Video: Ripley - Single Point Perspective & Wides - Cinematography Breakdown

Back in with another breakdown of Netflix's Ripley. In this installment, we are looking at wide shots. Now, I'm taking some liberties with this because the true wide shots that I want to talk about are much wider than some of the shots that I put in here. But I think there's enough there to chew the fat on with them, so I'm keeping them in there. Hope you don't mind. Going to dive right in with the wide shots and single point perspective shots within Netflix's Ripley.
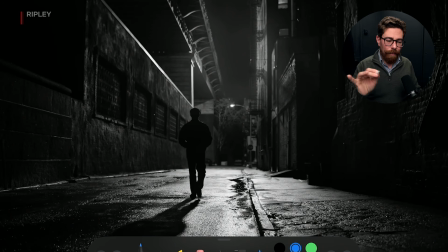27s
Jumping straight on this one, a couple of things to talk about lighting wise. We've got a big push of light coming from this direction, and you can see his shadow is kicked out in this direction, so we know that that is a light which is quite a long way back because it's casting all the way down the street,
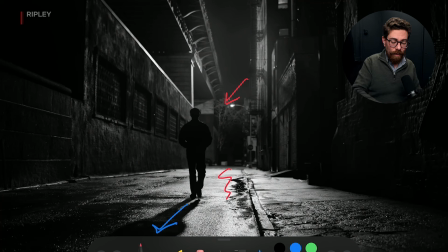44s
giving us a nice even level. We're not really getting anything in the way of fall off to speak of across that thing. And then it's had a wet down, so we get all of this cool sheen across, and that helps to define Ripley, and this is Ripley just standing here, in his silhouette against all of that.
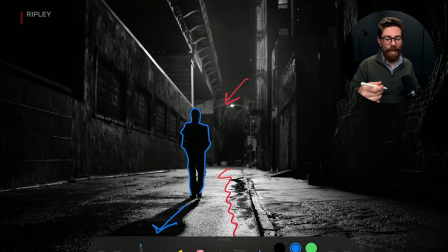63s
So by having that light effectively backlighting him and then catching across the whole street, wetting it all down, means that we can really see where he is and follow him through.
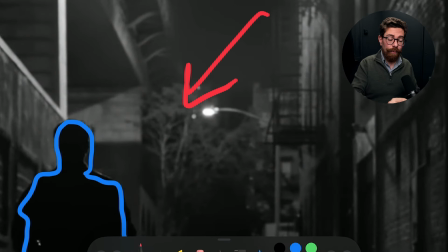75s
It's rare in Ripley that we see a practical source in shot, and we have one just here,
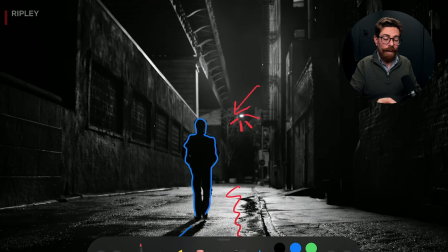82s
and that I guess is implied to be the light source that would be illuminating him. Now, we know that that probably isn't the case, because if that was the light source that was illuminating him at this distance, it would just be blaring into the lens and it would be so bright. So actually,
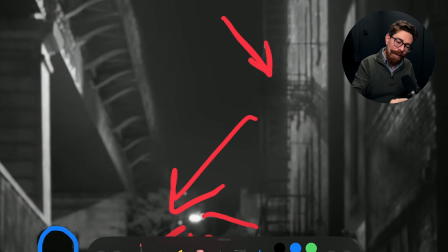99s
if we look at what's going on, you can see another set of shadows, and they're kicking off down this way from that fire escape.
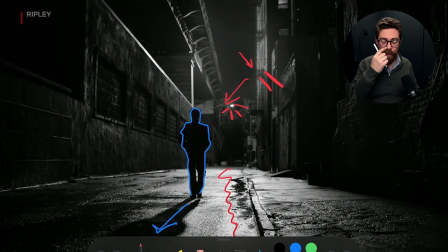107s
So we know that street light isn't the actual light that's doing the push, because it would be kicking light in the opposite direction.
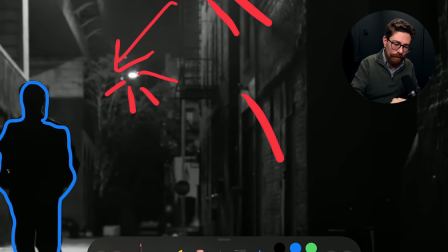114s
And you can see all of these little shadows kicking down across here.
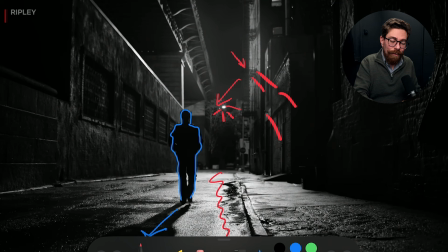117s
So actually, in actual fact, it's probably something else, and maybe it's been painted out even, or is further back over this way. And that then pushes out across this scene, lights the whole area that we can see down here, and gives us that lovely sheen.
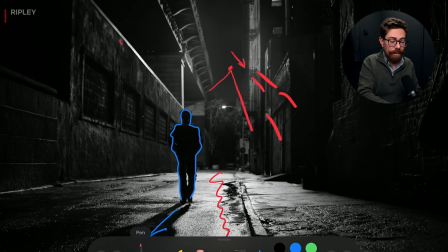132s
Now, it's also catching on some of the other stuff over the side, you know, that angled surface just there, top of the bridge just here. Really helps to define what's going on, and it's also illuminating the frontage of this building as well.
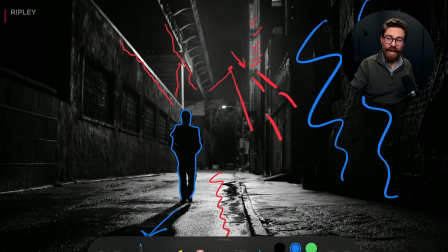146s
Now, in the foreground, we've got tons of stuff, but it's all going off to shadow and only catching minimal amounts of that light because it's a little bit more recessed. It's back this way, so it isn't going to catch the same quantity of light.
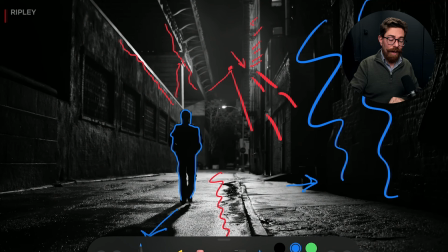159s
Aside from this, if we get rid of all of that, we do have a few interesting things going on with framing for this wide shot. Ripley is traveling along down towards this vanishing point, but it's not quite in the center of frame. So if we followed these lines through,
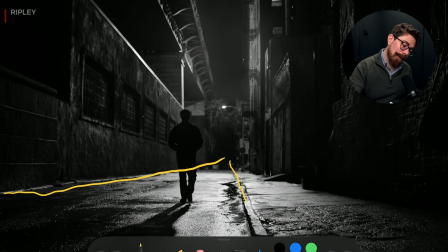177s
something you're going to learn is that I can't draw straight lines on an iPad because of the angle just here, or even normally, really. So that converging point just there of all of these lines, ooh, that was terrible.
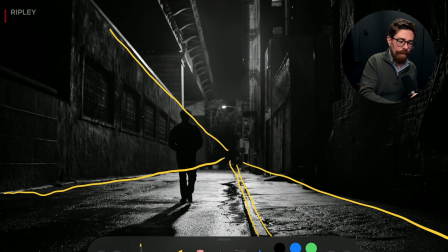195s
So the convergence of all of these lines is sort of down somewhere to this point. So we're kind of aiming, if we had a bullseye, for it to be right about there. And Ripley is traveling towards that.
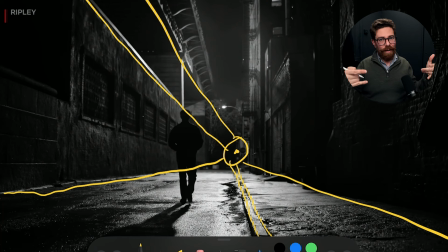209s
Now, it isn't in the dead center of the frame. So if you imagine a perfect vanishing point shot, then everything would be going in, converging right in the middle. We're going to see some of those, so let's skip ahead. If you wanted to do this, incidentally, it is obviously harder to achieve a wide night shot on a budget.